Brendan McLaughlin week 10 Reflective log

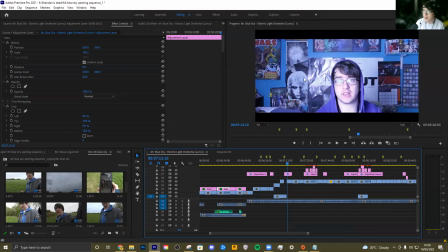[20:36]
But I felt on the raw footage it didn't really work. It felt weird just because these are different locations, stuff like that. Instead of tinging around and messing with each location, with each shot looking different, I decided to remove the color grade. And I think this creates more of a raw, kind of unfiltered look at the character's actual world.
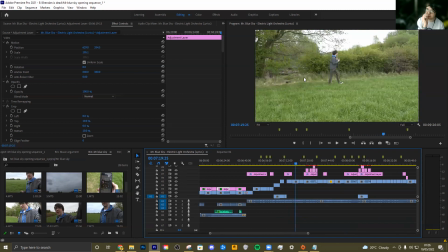[20:54]
And I think it's more interesting. It's kind of more punchy and stuff like that.
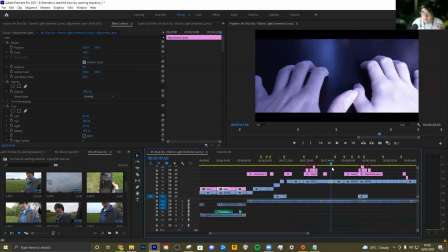[20:57]
And I think it makes the people more reflect on the rest of the film.
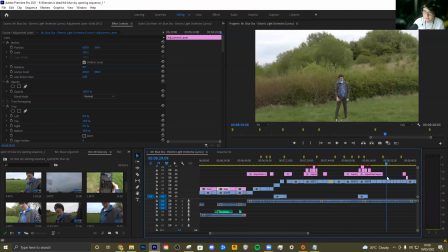[21:03]
I think it really helps. Yeah, so I think it's a really good choice. You know, shots like this, where like the character, where you'd see all the graphics and stuff like that aren't there to show the character's delusion. And I think it really helped. It really shows how, even before the world was kind of very tainted because he had that slight color grade to the world.
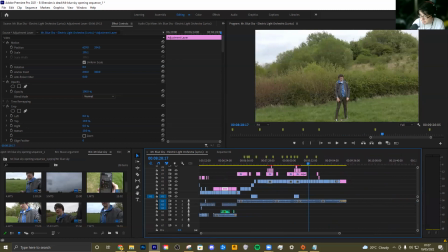[21:21]
And I think it really helps further the message of the film. Another issue I had was location continuity.
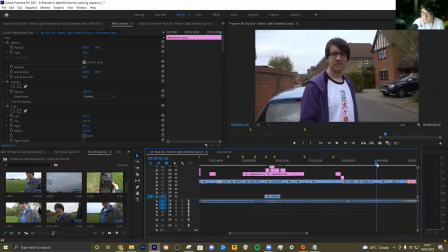[21:29]
So this is way back at the end. So the footage is him going to the car and stuff like that.
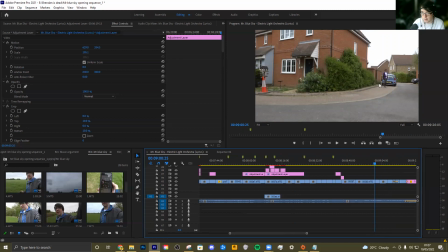[21:37]
Originally, my car was actually around here when I shot this sequence because I forgot to shoot this intro, and the sequence involves me driving off. So I shot this bit driving off, and then shot the intro, and then shot a bit more of me standing next to the car.
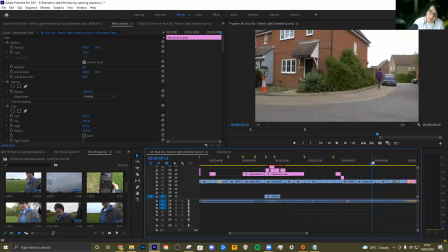[21:57]
And the location continuity was basically off because I used multiple shots. So the car kept moving around, so that didn't really make any sense. So what I was lucky because I shot more footage I needed for this sequence was I basically used
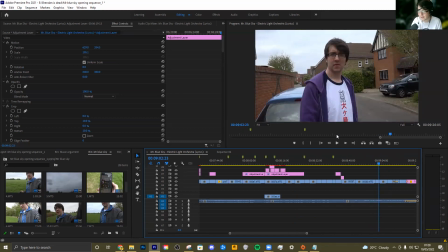[22:11]
just this one scene instead of multiple scenes and cut it down more to make the continuity make sense. So overall, it kind of so the problem was location moving was making sense and move car, and it's just slicing out a piece of footage.
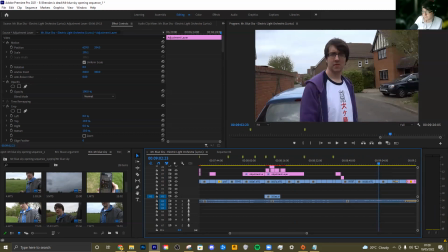[22:27]
And I think you barely notice, and I think it helps it with it and stuff like that. Finally, the final issue I had is to do with the ending of the film.
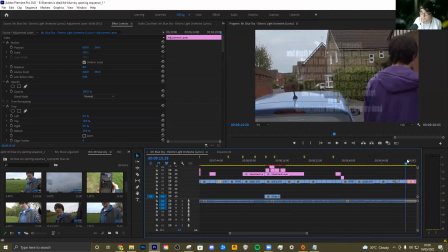[22:35]
Originally, I was going to cut 2 credits or something like that, and everybody worked out the ending of the film.
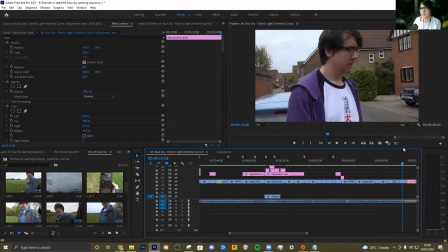[22:39]
I realized credits would have looked kind of dumb because I play every role. I've done writ, direct, acted, everything. Like I'm the only person in it, so I can't just write my name. So I thought I kind of I
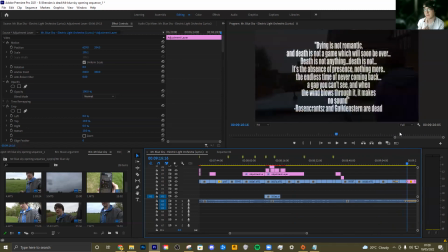[22:54]
kind of spent time thinking and kind of thinking, what does this film mean and where does it come from and stuff like that. And I actually found a quote from Rosencrantz and Gilded Scene of Dead. I think I talked about this a lot in my research report, but this is a play that heavily influenced this film.
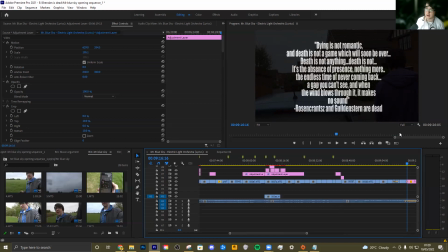[23:08]
It's the reason why it's called Brendan is Dead. And it's a quote about dying and stuff like that, that, you know, obviously connects to the title and the themes of the film. And I think it ends it in a more poetic, kind of interesting way. All right, so let's go into pros and cons.
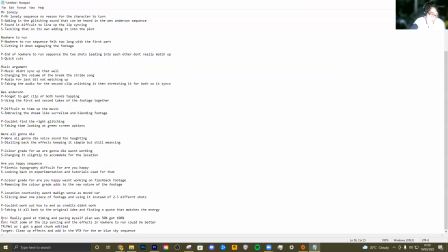[23:22]
I will bring this back up. Pro of this week, I think I'm really good at timing and pacing myself. As I talked about last week, just to spoil the target review, the target for this week was to get it to a kind of rough cut.
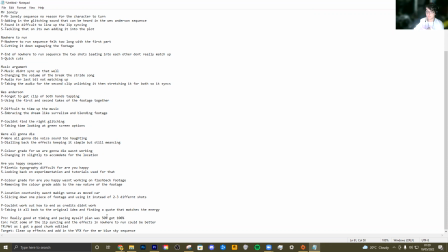[23:41]
Gonna get it to like kind of a rough cut. I think I've exceeded that rough cut because I thought it'd be a rough cut without color grading, but I've got color grading, I've timed down. I think it really could have really done well. And that leaves me next week to really just touch it up, look at the details and really kind of nail it down and add those VFX shots.
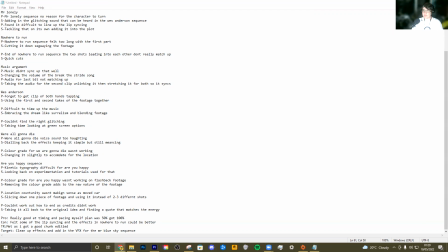[23:59]
That is the goal for next week. A con is I did feel like someone lip syncing and the effects and no one could be better. The lip sync I can't really do a lot about because I don't have the time to refilm stuff like that. I think I can get away with it because the idea is it's a character. It's not meant to be perfect because the characters are naturally just singing along.
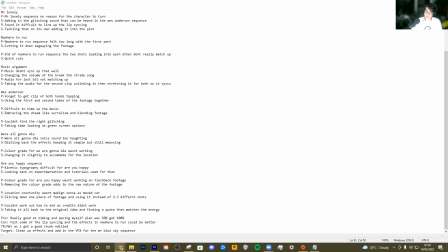[24:18]
So I think it works. But on the other side, the no to one effects, I did feel well, kind of weak and could have added to it. So the plan for next week, on top of the VFX shots, is to add some more to make it better and stuff like that, to add to nowhere to run, add more effects and stuff like that.
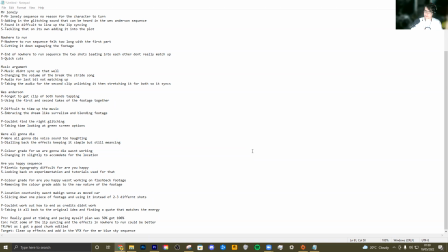[24:35]
So yeah, I did meet that target, and I think I exceeded that target. It was, as I talked about, meant to be a rough cut, and I managed to get a pretty good chunky cut together.